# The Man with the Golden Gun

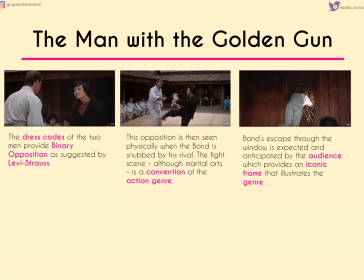[8:03]
But interestingly, we have binary opposition with the person that he's facing because we've got black and white, again suggesting perhaps good and evil. And this is further reinforced when we see Bond get snubbed by that rival fighter.
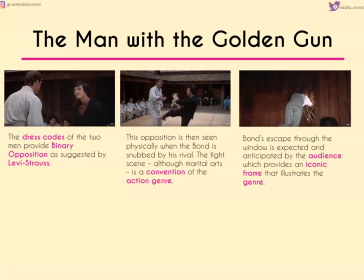[8:17]
Now the fight scene is a convention of the action genre, even though it's happening in a martial arts style here. And something else that we would expect to see, and that we did see in the Spectre trailer, is Bond diving through the window.
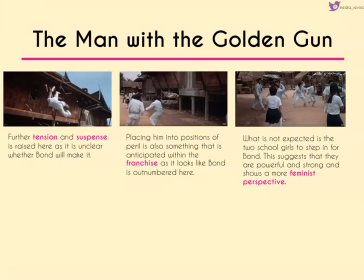[8:31]
So this provides an iconic image that really illustrates the genre and raises tension and suspense because we don't know whether Bond is going to make it. Now, placing Bond into positions of peril is something that we would anticipate, and that's something that occurs throughout the whole franchise, particularly here as Bond looks outnumbered.
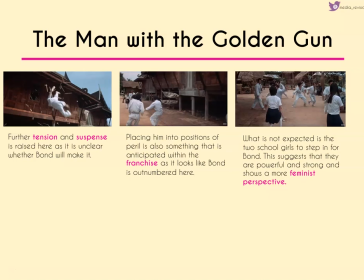[8:50]
But what we don't expect is for the two schoolgirls to step in and to fight instead of Bond. So this suggests that not only are they powerful and strong, but it also shows a more feminist perspective.
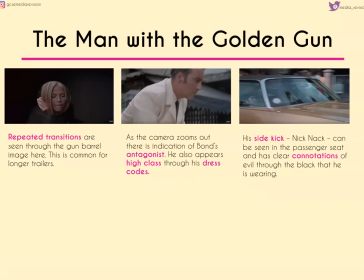[9:03]
Now we get repeated transitions which are seen through, again, the gun barrel image here, and this is a common convention for longer trailers to repeat particular transitions or frames, as you're going to see later on. Now as the camera zooms out, there's an indication of Bond's antagonist. He also appears high class through his dress codes.
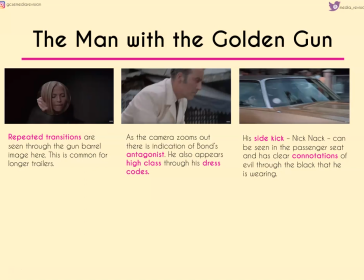[9:20]
We've got suit and tie, and we see his sidekick in the car, Knick-Knack, who has connotations of evil because even from here we can see that he's wearing a lot of black.
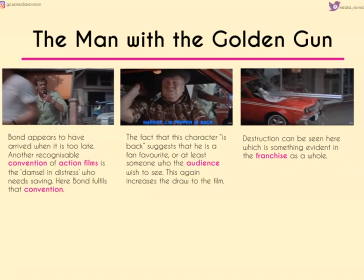[9:31]
Now when we do see Bond, he appears to have arrived far too late, and again this is another convention of action films and of Bond films, that we suddenly have a damsel in distress who needs saving, and Bond begins to fulfil that convention.
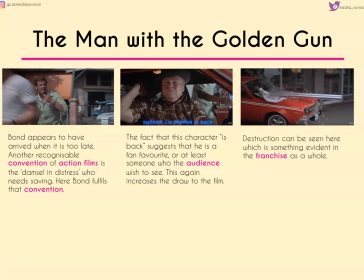[9:44]
The fact that we have a character who's described as being back in the centre frame also suggests that he's a fan favourite, and this is someone who the audience are probably going to want to see again. So we're sort of referencing previous films here, and this again adds a draw to a film because people who
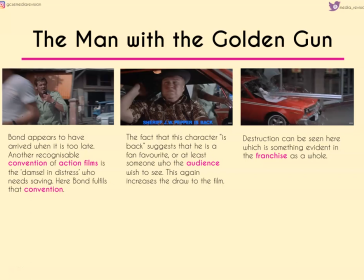[10:01]
particularly liked the film that had Sheriff Pepper in it are likely to watch this one as well. Destruction can be seen through the final scene, which again is something that's evident in the franchise as a whole, and we definitely saw that with Inspector.
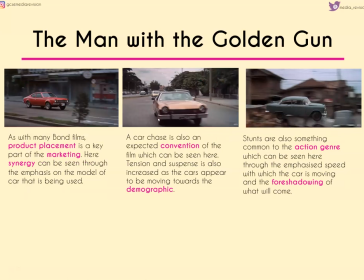[10:17]
As with many Bond films though, product placement is a key part of marketing and a part of synergy, then we can see that through the emphasis on the cars and the models that are being used. We also have a car chase again, which is something that's a very common convention. Tension and suspense is increased because the cars appear to be moving towards us as a demographic,
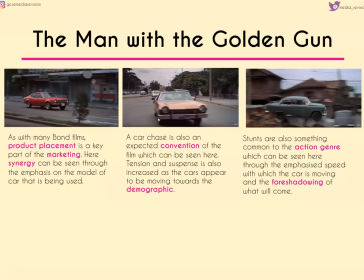[10:36]
and we also expect to see stunts, which we can see through that final frame with the car. And we get this sort of evidence of foreshadowing. We know it's going to crash, we know it's going to cause problems, we know it's going to cause chaos, and so we sort of get that expected convention there.
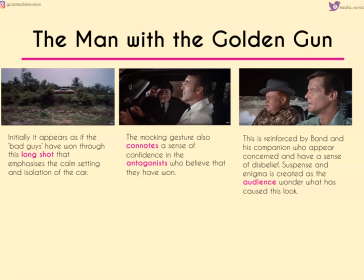[10:52]
Now initially it appears as if the bad guys have won because we've got a long shot emphasising a very calm setting and isolation of the car as a whole, and the mocking gesture that Nick Nack gives to the camera also connotes this sense of confidence because the antagonists here believe that they've won.
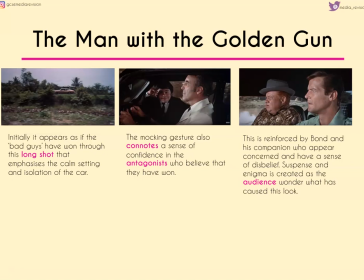[11:07]
We can see a smirk on the other man's face as well, and this is reinforced by Bond and his companion, who seem to have this sort of concerned, disbelieving sort of stare on their face. And this again creates more suspense and mystery, enigma, because we wonder what has happened to cause this look.
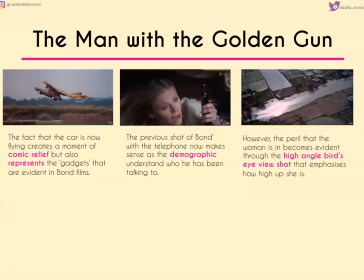[11:25]
And we finally realise that in the next frame where we see that the car is now flying. This creates a moment of comic relief where the audience sort of laugh to break the tension, but it also represents the gadgets that we would expect to find within Bond films. Now, as with the previous shot of Bond with a telephone or walkie-talkie,
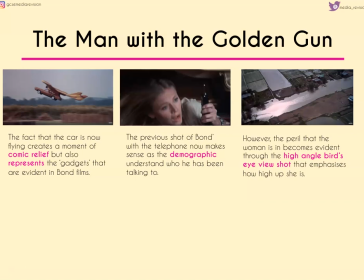[11:42]
we now sort of get this idea of it making sense because the demographic understand who he's been talking to, but the peril that this lady is in becomes apparent when we see that very high angle bird's eye view shot that emphasises how high up she is, particularly given the angle that the car was at when it was taking off.
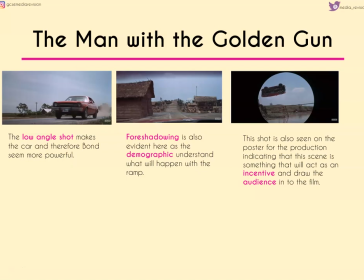[12:01]
In contrast, we then get this low angle shot, which makes the car and obviously Bond, who's in it, seem more powerful.